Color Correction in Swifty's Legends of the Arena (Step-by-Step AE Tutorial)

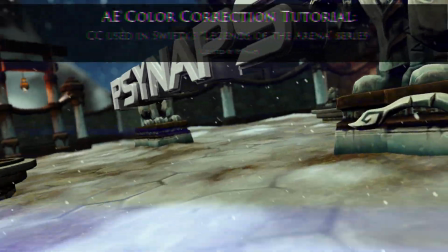Hey, what's up guys?
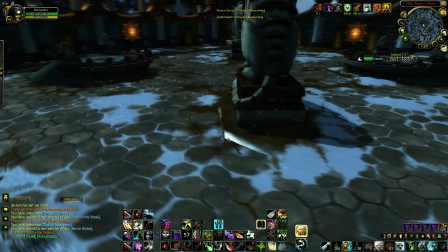In this tutorial, I'm going to show you how I did color correction, also called color grading, for Swifty's Legends of the Arena.
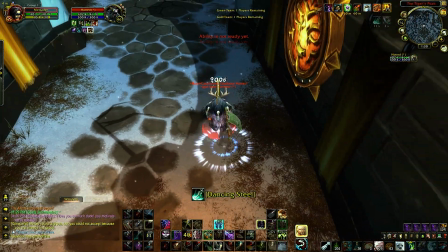So in this video, Mercator and Hotted go head to head and duel to the death.
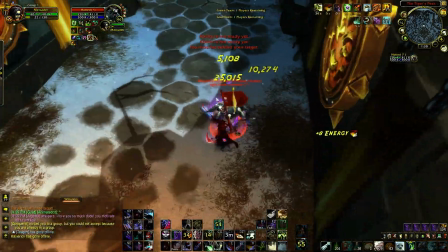So Mercator and Hotted gave me raw Fraps footage at high resolution, 60 frames per second.
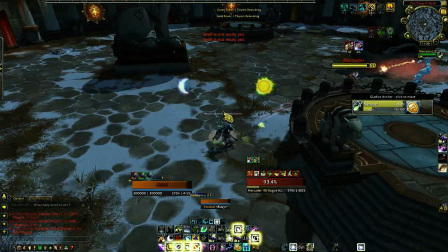In the first video, I'm going to show you color correction, also known as color grading.
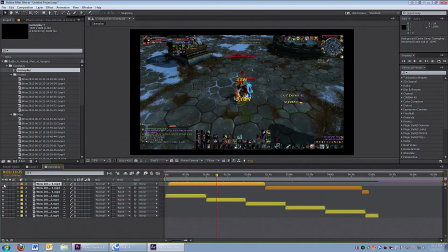I'll show you exactly how I do it. Here's what the footage looks like. The orange color is Hotted. I gave it orange because he's a druid. That'll help me keep track of his footage.
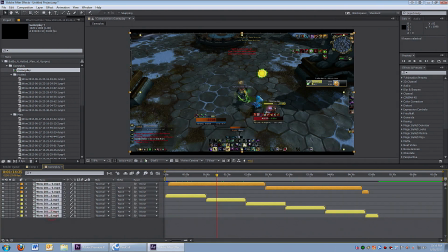And I gave Mercator yellow, which matches the rogue. So the first top three layers are Hotted. I'm going to find a spot on this footage so we can start the color grading.
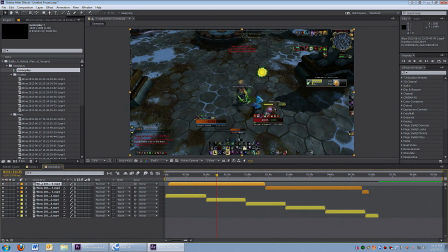Now, I want to apply some effects. What I'm going to do first is I'm going to use an adjustment layer. Go up to Layer. Under the New tab, select Adjustment Layer. Every effect I apply on the adjustment layer is going to affect all of the layers below it.
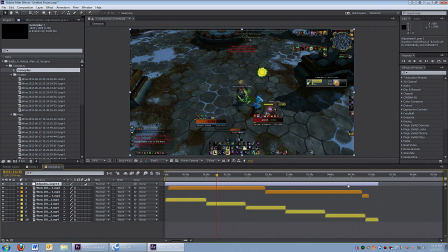I just spread the adjustment layer out to match all this footage. And I'm going to apply the first effect.
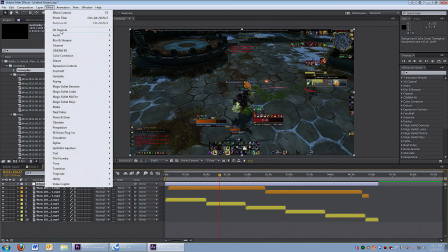I go to Effect, Blur and Sharpen, and I select Unsharp Mask.
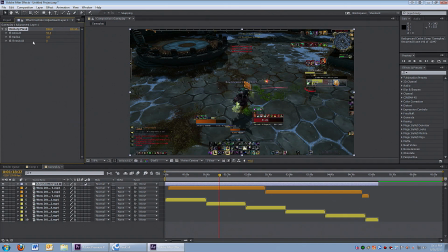This is going to sharpen the image and make it look really clear. I always apply an unsharp mask to my footage.
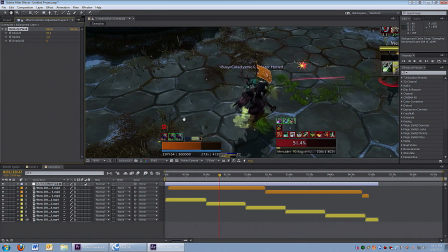It works really well. Give it a try. So the first effect is Unsharp Mask.
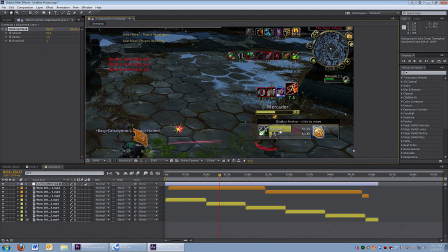It really brings out the edges, especially the text. All the fine details.
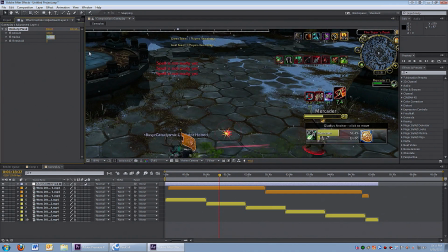I set the amount to 100, the radius to 1, and I zoom in to see how it looks.
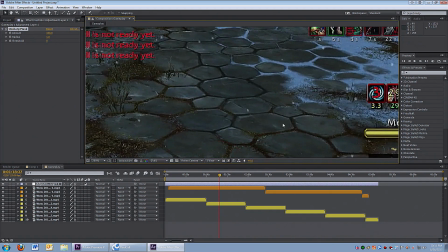It looks pretty good. Let's go with that. I can toggle on and off the top layer.
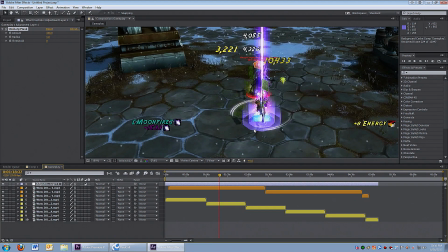The Mercator's footage is right below. The second effect I'm going to use is Curves.
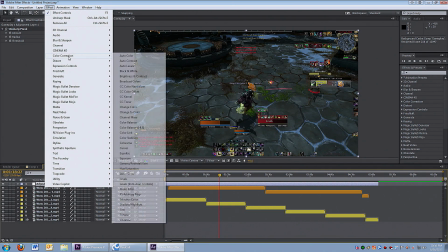Go to Effect, Color Correction, and Curves. This effect is really important.
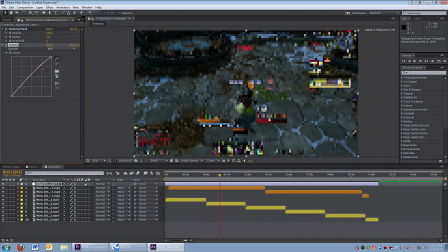The power to adjust the highlights and the shadows. You can try an S-curve, an inverted S-curve. I drag both the top and the bottom of the curve to the left to brighten it up a little bit,
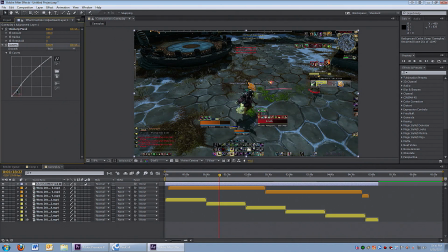and then I add an additional point down at the bottom, which is to darken the shadows slightly. This is going to enhance the contrast. Just play with it a little bit, see what setting works. The next thing I'm going to do is add some color. And for this, I'm going to use the photo filter.
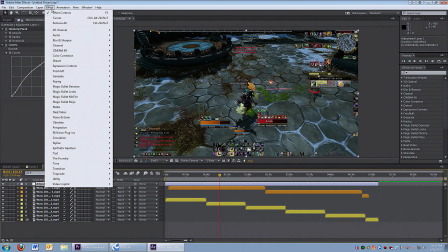So go to Effect, Color Correction, and Photo Filter.
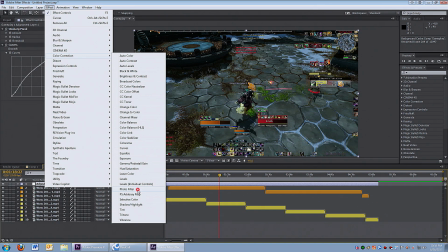Select Photo Filter. All right, in this example, I'm going to add a little green.
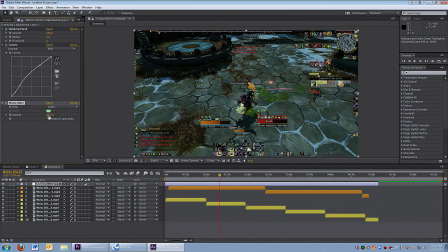This arena is a little bit dark. There's a lot of orange and green in this scene. So I'm going to add a little bit of green color to it. Play around with the different colors, see what looks best for that arena.
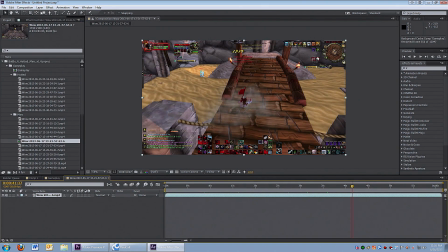So let's take a look at another example. I'm going to do the same thing.
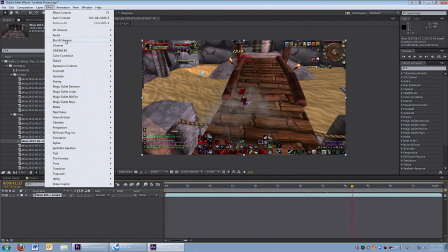The first thing I do is go to Effect, Blur Sharpen, and Unsharp Mask.
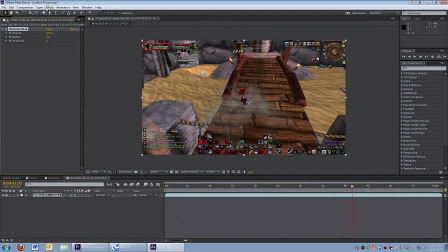Here I set the Unsharp Mask to 100. Then I go to Effect, Color Correction, and select Curves. Play with the curves a little bit and try to get the best looking scene.
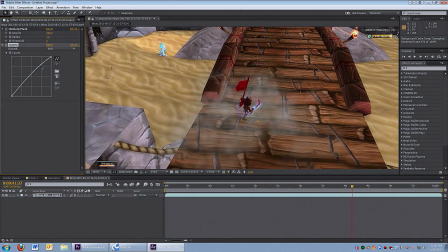Here I give it a little bit of an S-curve. An S-curve is basically two points,
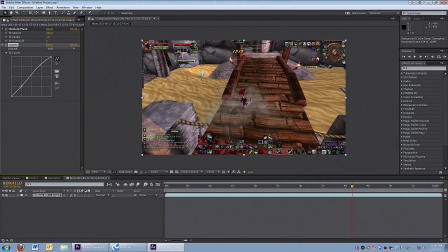one at the top and bottom, and it looks like an S. This adds a lot of contrast. But in this case, there's already a lot of contrast, so I don't want to add any more. I'm going to bring up the bottom point just a little bit to brighten the whole scene.
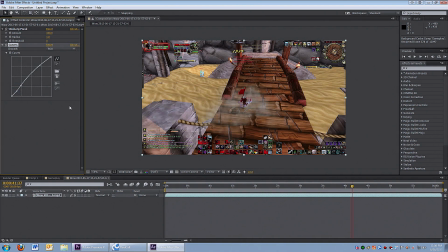I think with WoW footage, you can almost always brighten it a little bit, and it looks good. And then I add a third point at the very bottom just to darken the shadows.